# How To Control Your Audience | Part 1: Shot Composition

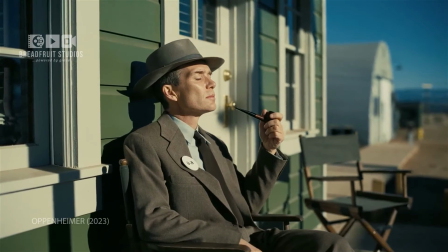(0:00)
Most people think shot composition is about rules. Rule of thirds, golden ratio, place the subject here, don't place it there.
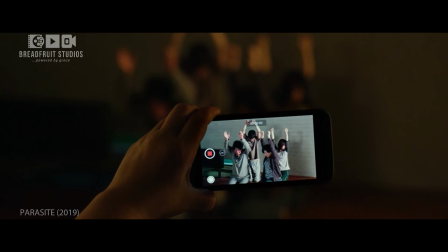(0:09)
That's not what composition really is. When someone watches your shot, they don't get to choose what they look at. You already decided that. If the viewer is deciding where to look, the shot is already failing.
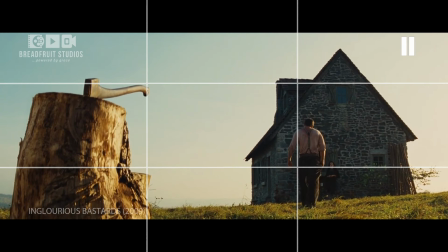(0:24)
Shot composition is the arrangement of elements inside a frame. But more importantly, it's the relationship between those elements.
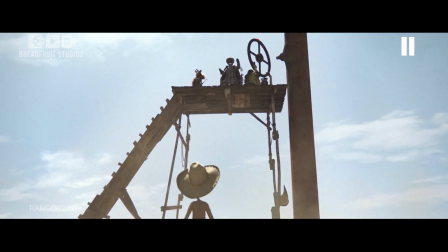(0:32)
Not what's in the frame, what those things are doing to each other.
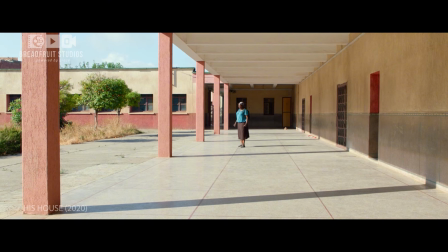(0:38)
This idea didn't start with film. It existed long before cameras.
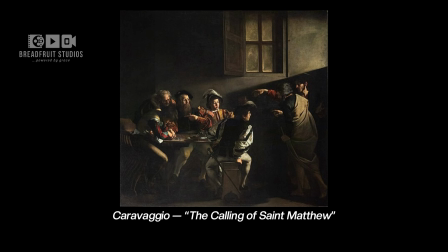(0:43)
Painters had one frame to tell a whole story.
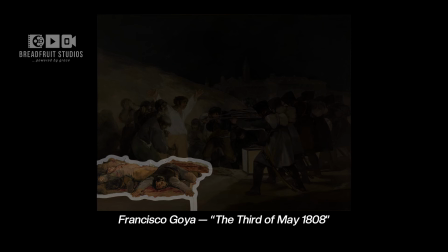(0:47)
One image had to communicate power, conflict, emotion, movement, all at once.
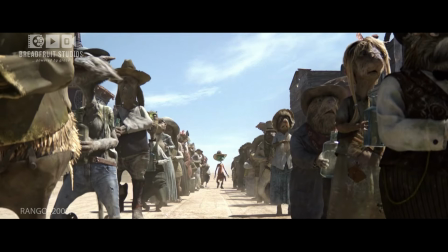(0:54)
Film just gave that idea motion. Every well-composed shot answers 3 questions, whether you're aware of it or not. Where does the eye land first? Where does it move next? And what does it feel while doing that?
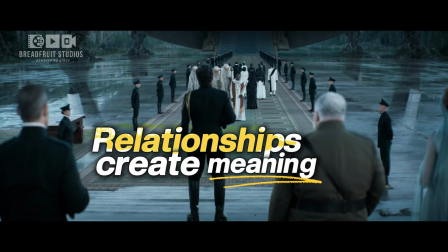(1:10)
That's composition. And before this ends,
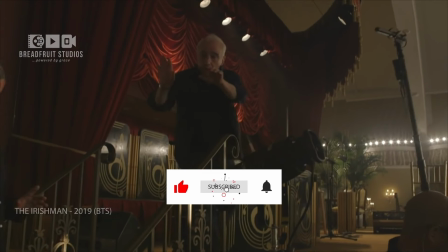(1:13)
I'll show you where you can get the practical scene design framework serious directors rely on to build this kind of control into any scene,
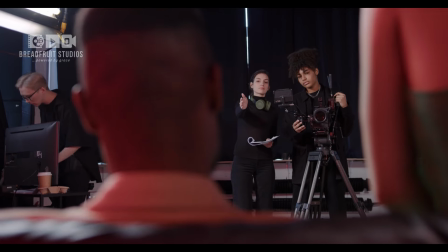(1:22)
so you can apply it to your own work. But first, you need to see how it actually works.
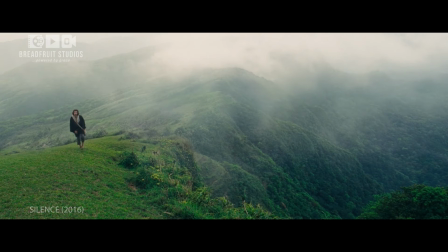(1:28)
Every frame has a first stop, the place your eye goes before you think.
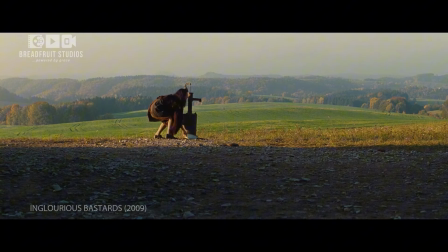(1:33)
That's a point. Points don't need to be big. They need to be clear.
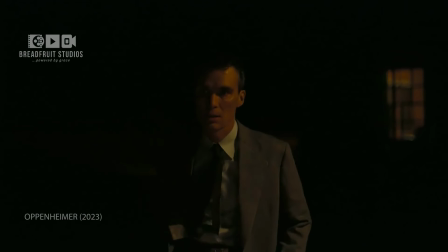(1:38)
A single figure in empty space, a bright object in a dark frame, a face surrounded by silence.
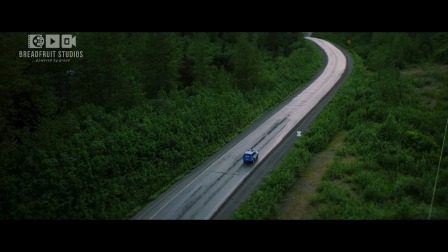(1:45)
Wide shots use points to remove confusion. When the frame is clean, the eye has no choice but to land exactly where you want it.
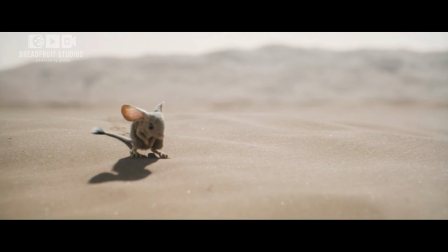(1:54)
Close shots use points to dominate attention. The smallest detail can dominate the entire image if everything else steps back.
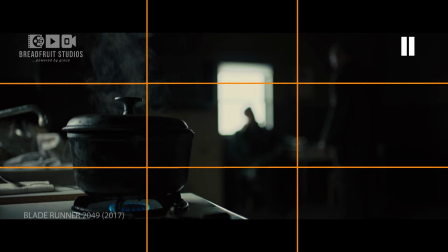(2:02)
This is where things like the rule of thirds or the golden triangle come in.
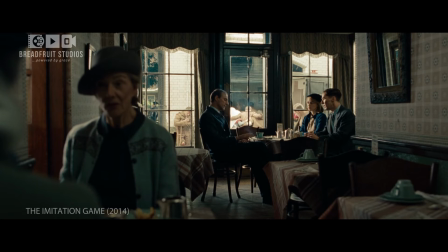(2:07)
Not as rules, as tools. They give you predictable places where the eye naturally wants to land.
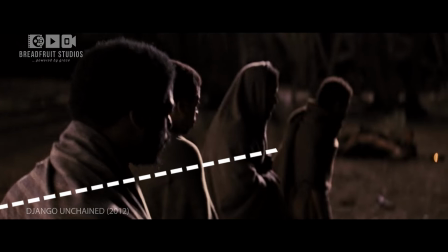(2:13)
But the rule isn't what matters. Control is. Once the eye lands, it wants to move.
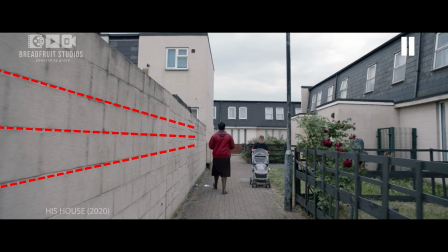(2:20)
That's where lines come in. Lines don't decorate a frame.
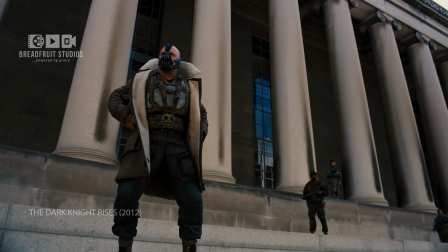(2:25)
They guide it. Vertical lines feel strong and dominant. Horizontal lines feel calm and stable.
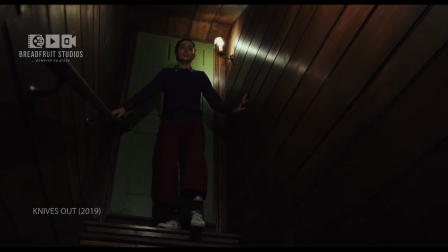(2:33)
Diagonal lines feel tense, unstable, alive.
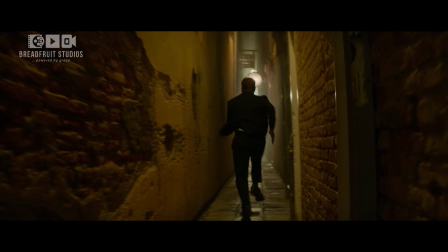(2:38)
Hallways, roads, architecture, weapons, even bodies.
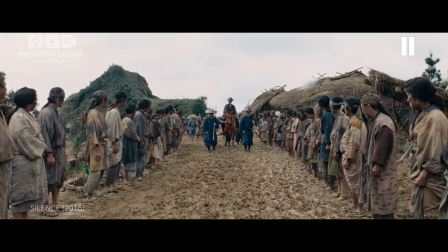(2:43)
They all create invisible arrows inside the frame.
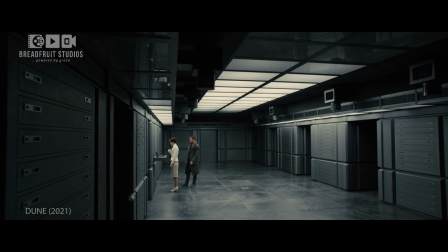(2:47)
Lines decide flow, and flow decides how long someone stays inside your shot.
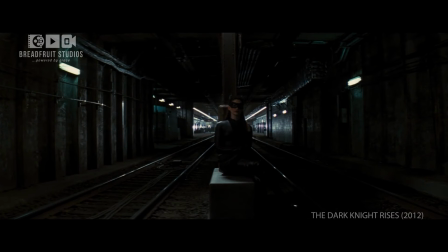(2:54)
If your frame doesn't guide the eye, it leaks attention.
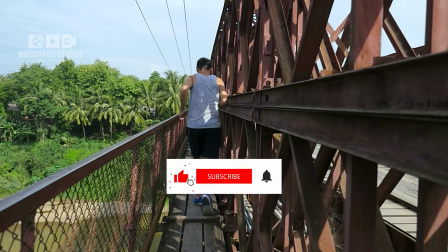(2:58)
But sometimes, lines don't just guide you, they trap you.
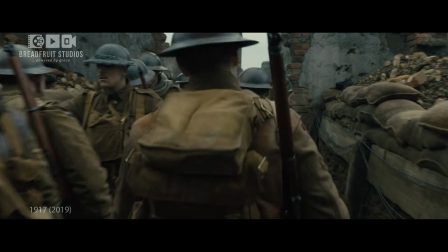(3:03)
Look at 1917. The trenches aren't just production design, they're compositional control.
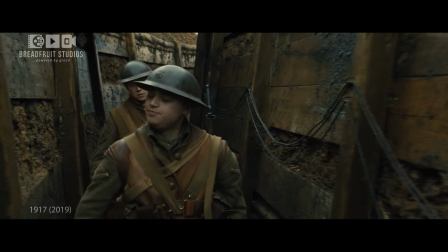(3:10)
The rigid parallel walls eliminate lateral movement. There is no visual escape, no alternate path for the eye.
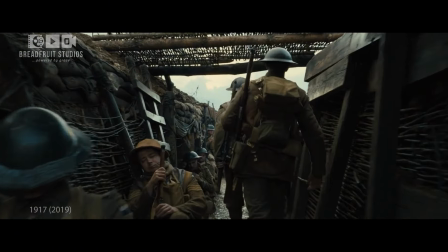(3:18)
You move forward because the frame leaves you no other choice.
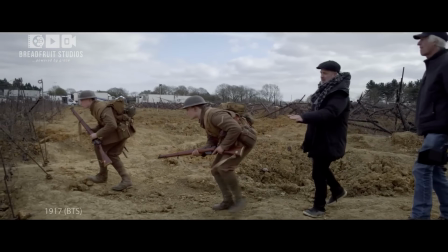(3:23)
Sam Mendes has spoken about how the trenches were built to the exact length of the dialogue.
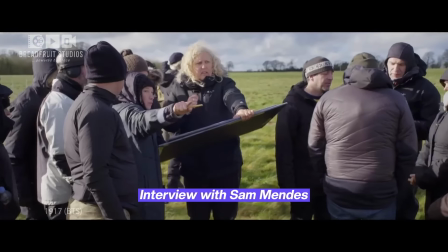(3:29) We had to measure every step of the journey. We built over a mile of trenches.
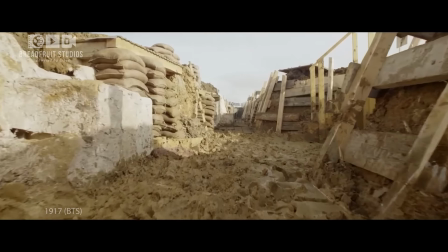(3:34)
If the scene ran longer, the trench had to be longer. They rehearsed the walking pace before construction even began.
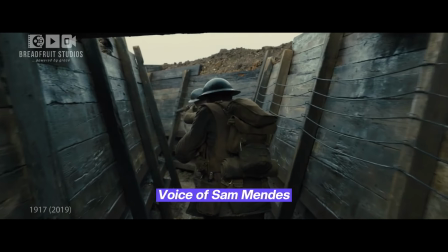(3:41) The scene has to be the exact length of the land, and the land cannot be longer than the scene, and the scene cannot be longer than the land.
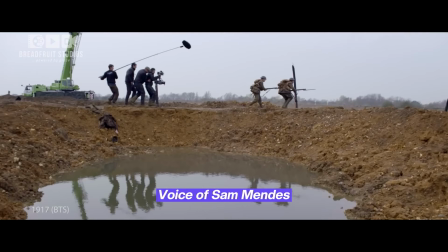(3:49) And so you have to rehearse every line of dialogue on location.
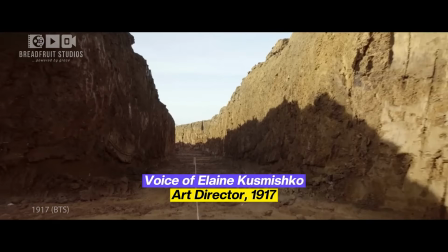(3:52) When we were digging, we were still doing rehearsals, we were still staking out the trench lengths so that we could hone in the exact distances that we needed.
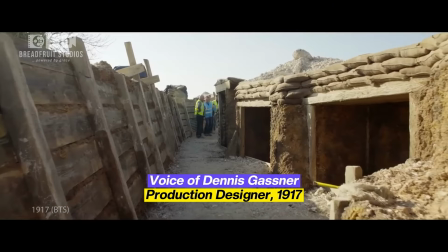(4:00) It's a highly choreographed piece, so every inch has to be accounted for.